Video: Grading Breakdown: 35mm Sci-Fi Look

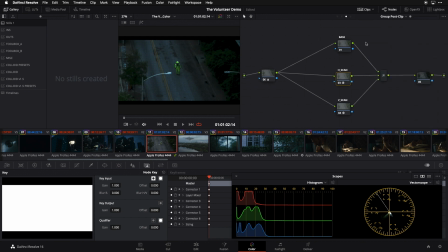We really deprived it actually of a lot of the ingredients that we just looked at in our hero look. So there's no film print curve, there's no halation, but what there is if I zoom into this image for you, you're going to see that when I turn this layer on and off,
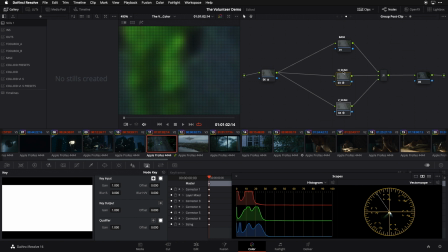I've got a nice sort of pixel texture going on in my image now.
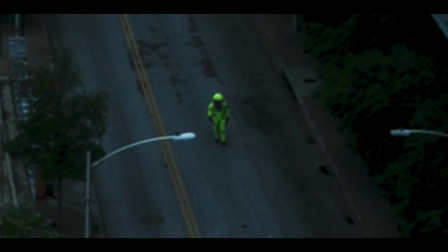So this was an important ingredient to add for this drone footage, because the idea is it's this, kind of aerial surveillance automated material,
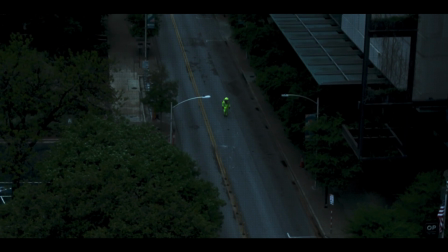and adding that texture really helped differentiate it from the more filmic stuff that we see with the Airy,
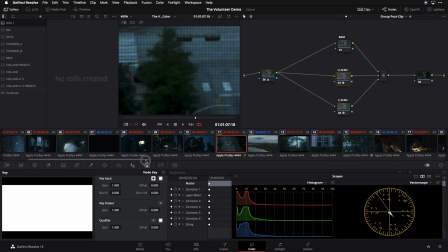and to give it its own character. Next, let's go over and look at the flashback material,
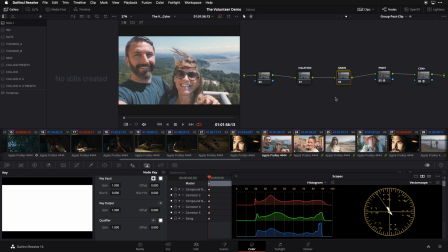which is living in its own group and has a stack that's closer to what we were looking at with our hero source material, but with a couple of important tweaks. First, on the print side, I've switched my curve to a Kodak 2395, which is a much lower much more kind of archival feeling contrast curve.
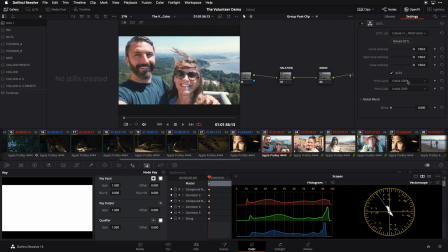You can compare, this is our 2383 that we have on our hero material, and here's the 2395, so it's a good bit flatter. And then if I go in and look at the grain, it's blown up to the size that you would get on a super 8mm gauge.
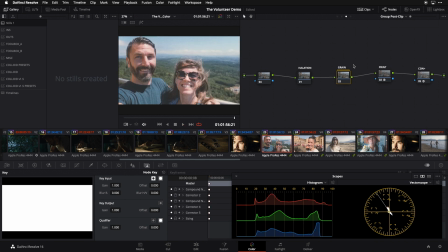So all of this material has more of an archival, sort of like found footage vibe, as opposed to pristine 35mm film. And the other variation going on with our grain here is, just as the grain is getting larger,
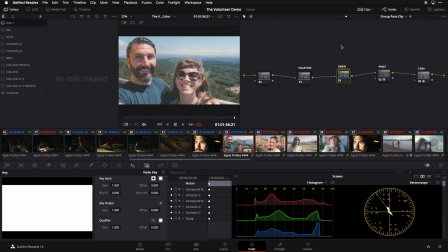the underlying image is getting a little bit softer because of the resolving power that you would have with this film format at that size. So when I turn this off, you can see our image looking like so. And when I turn it on, the softening is much more pronounced than, say, in our main hero look there.
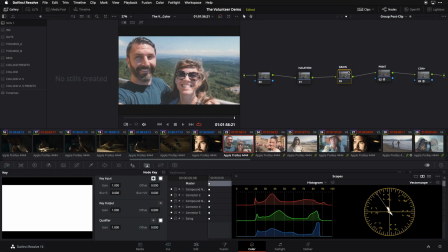Again, we just wanted this material to have a more nostalgic vibe than it came in looking like, which is a much more clean kind of contemporary look. So those are our three main looks, and those three looks are really where I focused most of the energy of my first pass.
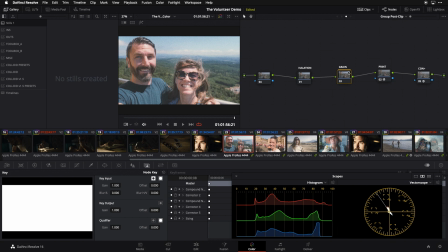And because I felt confident that I was on the same page with Joe in terms of where we wanted things to go, and we'd had conversations at length about how to work up these looks,
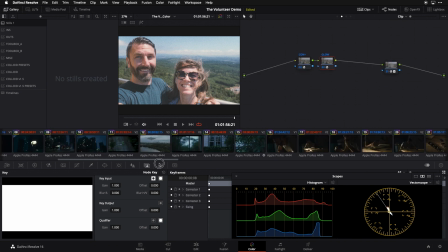by the time we got into our individualized grading, we were able to keep things really,
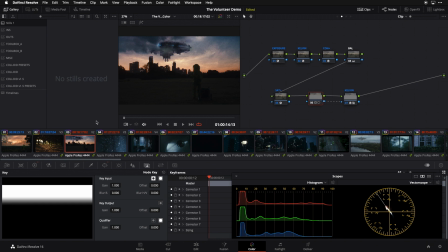really simple and take more of that kind of color timing approach, where my main priorities really boil down to my exposure, my color temperature, and the way I'm guiding the eye within the frame. So we could look at a frame like this as a great example.
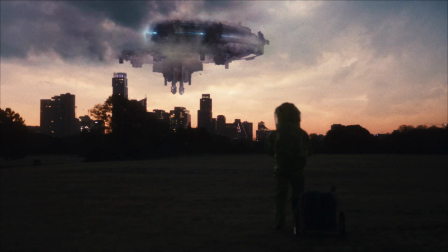I'm going to turn off my entire clip level grade stack here and now turn it back on.
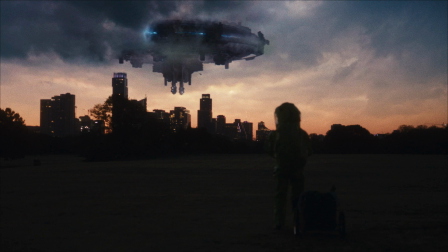This one's definitely an improvement, but I'm not doing anything very drastic. Most of the look and the feel of this frame is coming from the look that we built at the group post clip level, as opposed to here at the individual clip level. So let's just walk through the node stack and get a feel for what's happening.
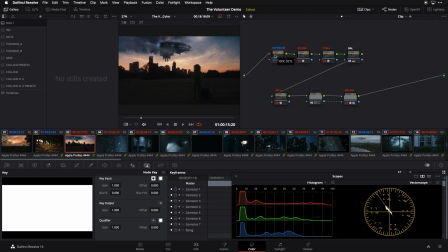So we're looking at a fixed node tree here that's primarily driven by my colloid tools, the DCTL plugins that I make that allow me to make the kind of filmic adjustments that I tend to want to make in most of my projects, certainly in a project like this.
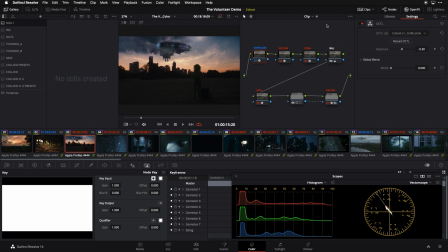So this is a fixed node graph, so sometimes we're going to see instances of these tools which aren't doing anything at all. They're just there at the ready for if I want to use them. So first up, we're just doing a little nudge of exposure, just dropping things about a quarter of a stop. Kelvin is not moving at all. Our color temperature is not moving at all.
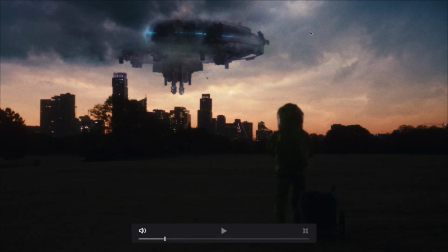We're making a small contrast adjustment, just opening things up ever so slightly more toward the bottom.
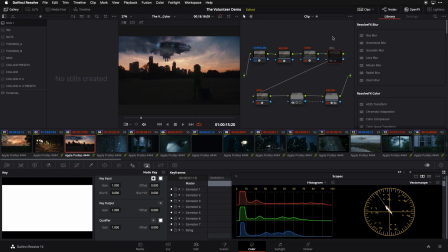Making a little balancing adjustment here, nudging things toward green. And then we may be doing a little saturation.
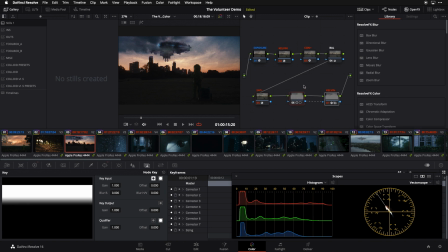Nope, that's holding. The only other thing really going on in this frame is this special that's happening on the clouds and on the ship up top. So because we were really happy with the footage and with the look that we built,
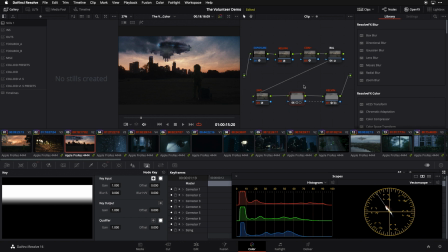we were able to go in and focus on really small details that I feel like really enhance the frame and help elevate and tell the story in a better way.